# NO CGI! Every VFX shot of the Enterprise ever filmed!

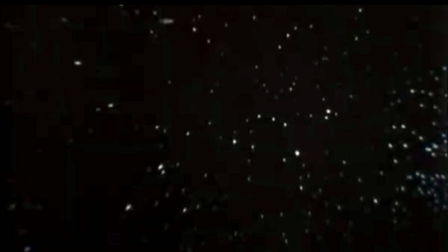Hi, this is Jim from Trek World.
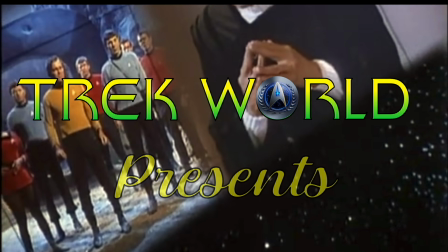In 2005, CBS decided to do something that would change the face of Star Trek forever.
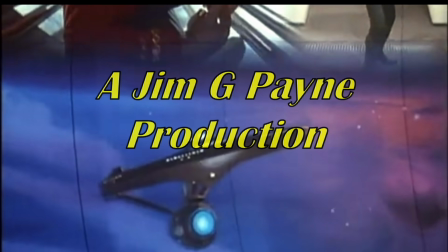CBS remastered the entire Star Trek original series using 2K high-resolution
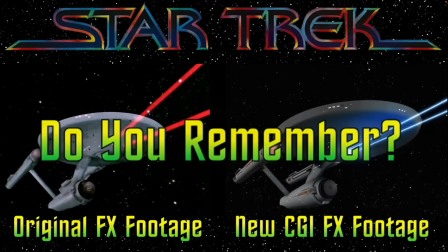scans of the original 35mm film for each episode, complete with new color balances,
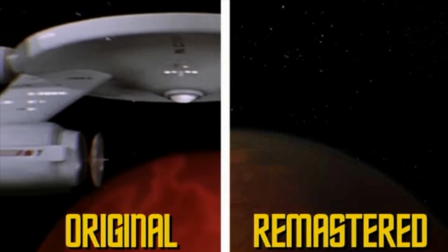advanced image processing, and most importantly,
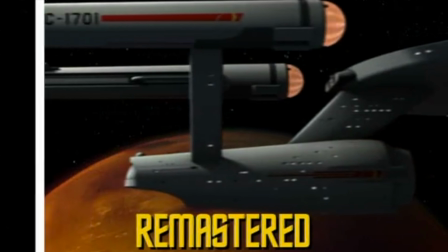all of the old-fashioned optical effects that were used in the series back in the 60s were updated with the very latest
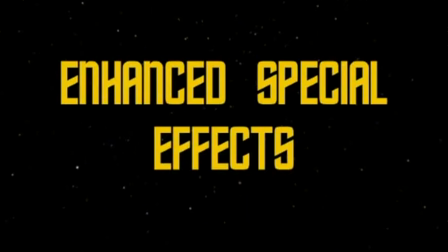state-of-the-art computer graphic imaging.
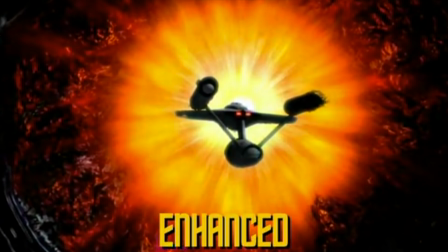It appeared that the original 1966 Star Trek television series was entering into the new millennium in stock.
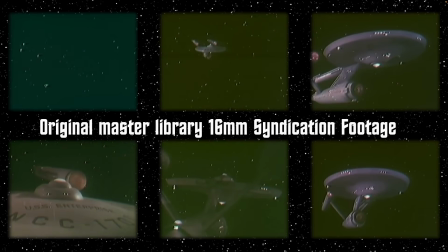Now, before we get started, I have a special treat for you. As a member of the first generation of Trekkies, Star Trek looked like this to me when I was growing up.
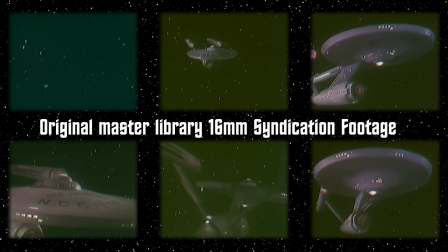Each episode had been sent to the local stations in rolls of 16mm color film.
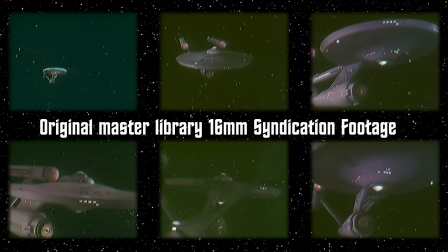When combined with the low resolution of early analog television, the Enterprise appeared very much like what you see here.
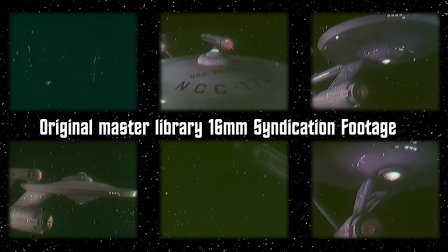If you had a VCR in the 1970s, this is what you would have recorded as you made your own tapes of Star Trek.
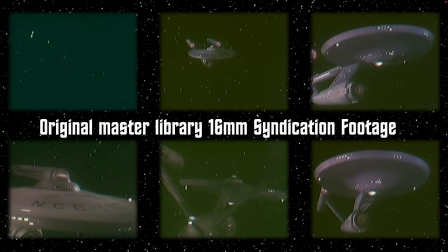No, when they did that, the original versions of Star Trek were slowly but surely removed from all online streaming services.
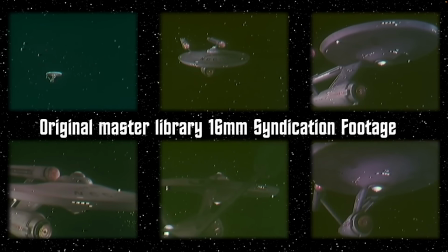Over the next few years, what the original series looked like with its original optical effects has become somewhat of a memory.
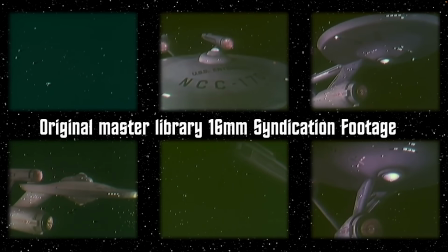In fact, the only way that you can actually see the original optical effects is to buy this series on DVD or Blu-ray,
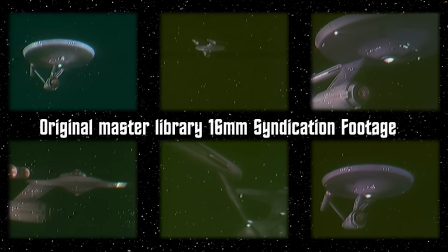where they make a version of it available for you to be able to see. Other than that, you can't find it anywhere else. So now that you've been reminded of exactly how poor quality the original TV episodes were in syndication, we can all appreciate the DVD clips that we're going to be looking at all the more. And we're going to go back and show you all of those original effects.
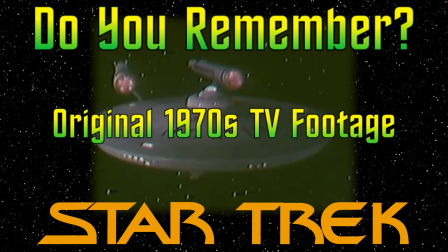If you've got them on Blu-ray, then fine. That is absolutely perfect. But if you don't, if you don't own a Blu-ray set or a DVD set, and you live in the world of streaming like so many people do,
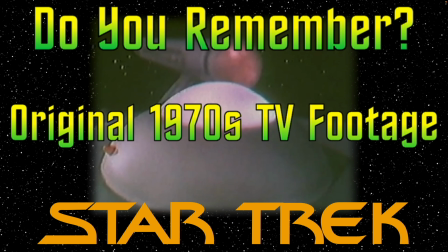this is probably the only time that you're going to see all of these in one place. We will actually review every scene ever filmed of the Enterprise to be used in the original series.
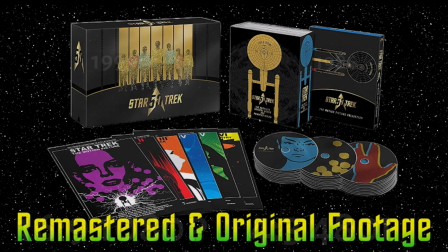So now that we have the technical stuff out of the way, let's get to the good stuff.
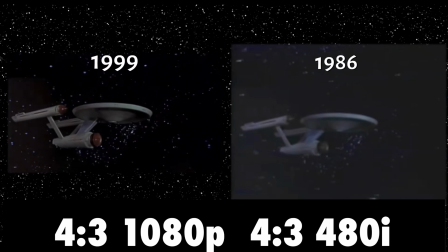The purpose of this video is to review the original non-CGI
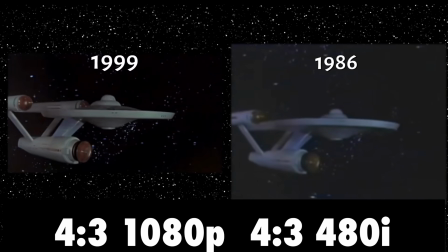shots of the 11-foot model in Star Trek and see what they look like.
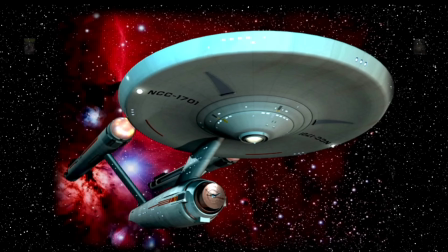I'm going to break these videos down into the pilots that we're looking at today. Season 1, Season 2, and Season 3.
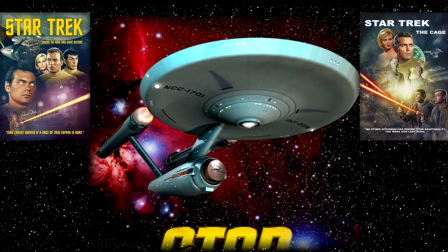We'll take a look at each shot as it was created for the very first time,
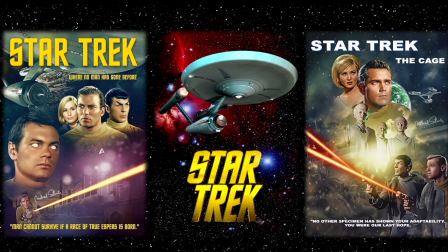and in what additional other episodes that shot may or may not have shown up yet. And I will use the best non-CGI footage that I can find, which will probably be from those DVDs rather than VHF,
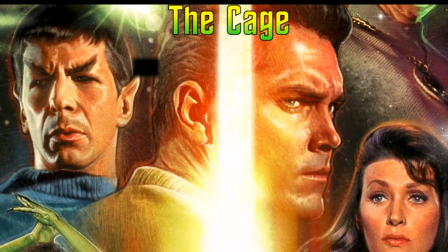so that we actually can see it at its best clarity on the screen as we review these.
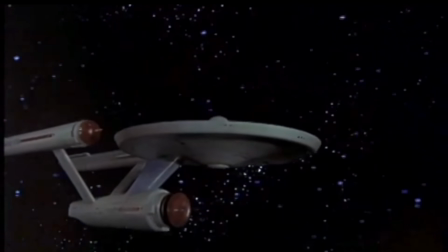And here is that first appearance of the 11-foot model, and indeed its only appearance in the first pilot, the cage.
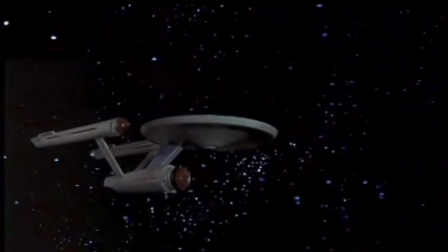Clocking in at just under 13 seconds in length, it would be one of the more elaborate shots ever recorded for the Enterprise.
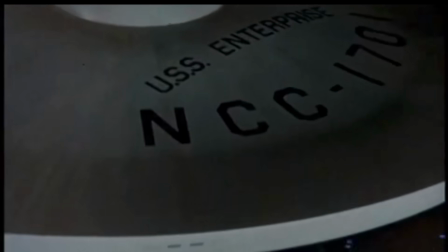The viewpoint moved at least three times in a single shot.
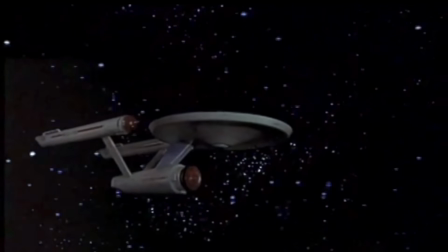First, the view moves to the left to make the model appear to have come in from the left.
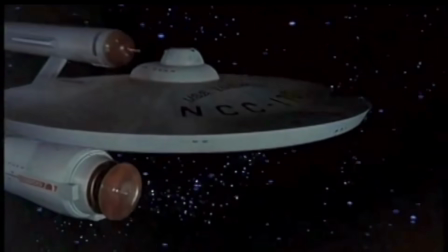Then, it zooms in a little bit to make it look as if the model were rapidly approaching.
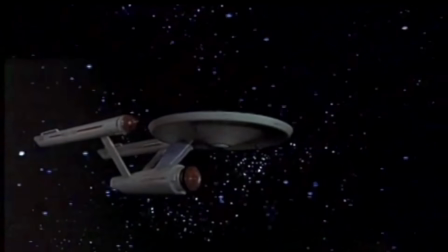And finally, it rises above the model at an angle to make it appear that the model tilted downward in our direction.
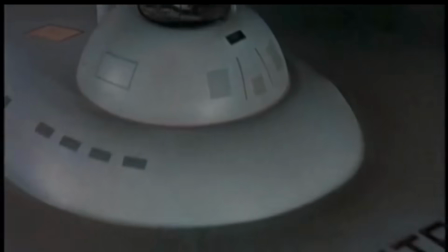Although the complete flip is shown in the intro to the cage, it would never appear again in its entirety.
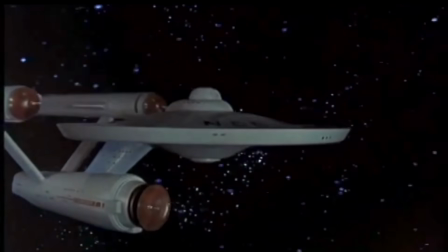Instead, the shot would be cut into its three basic distinct sections and
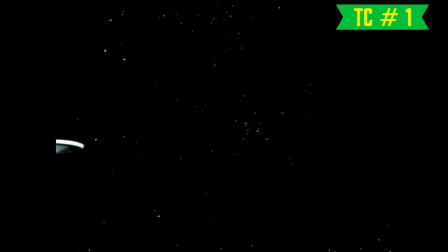formed the basis for the very first stock footage that was to be used in Star Trek.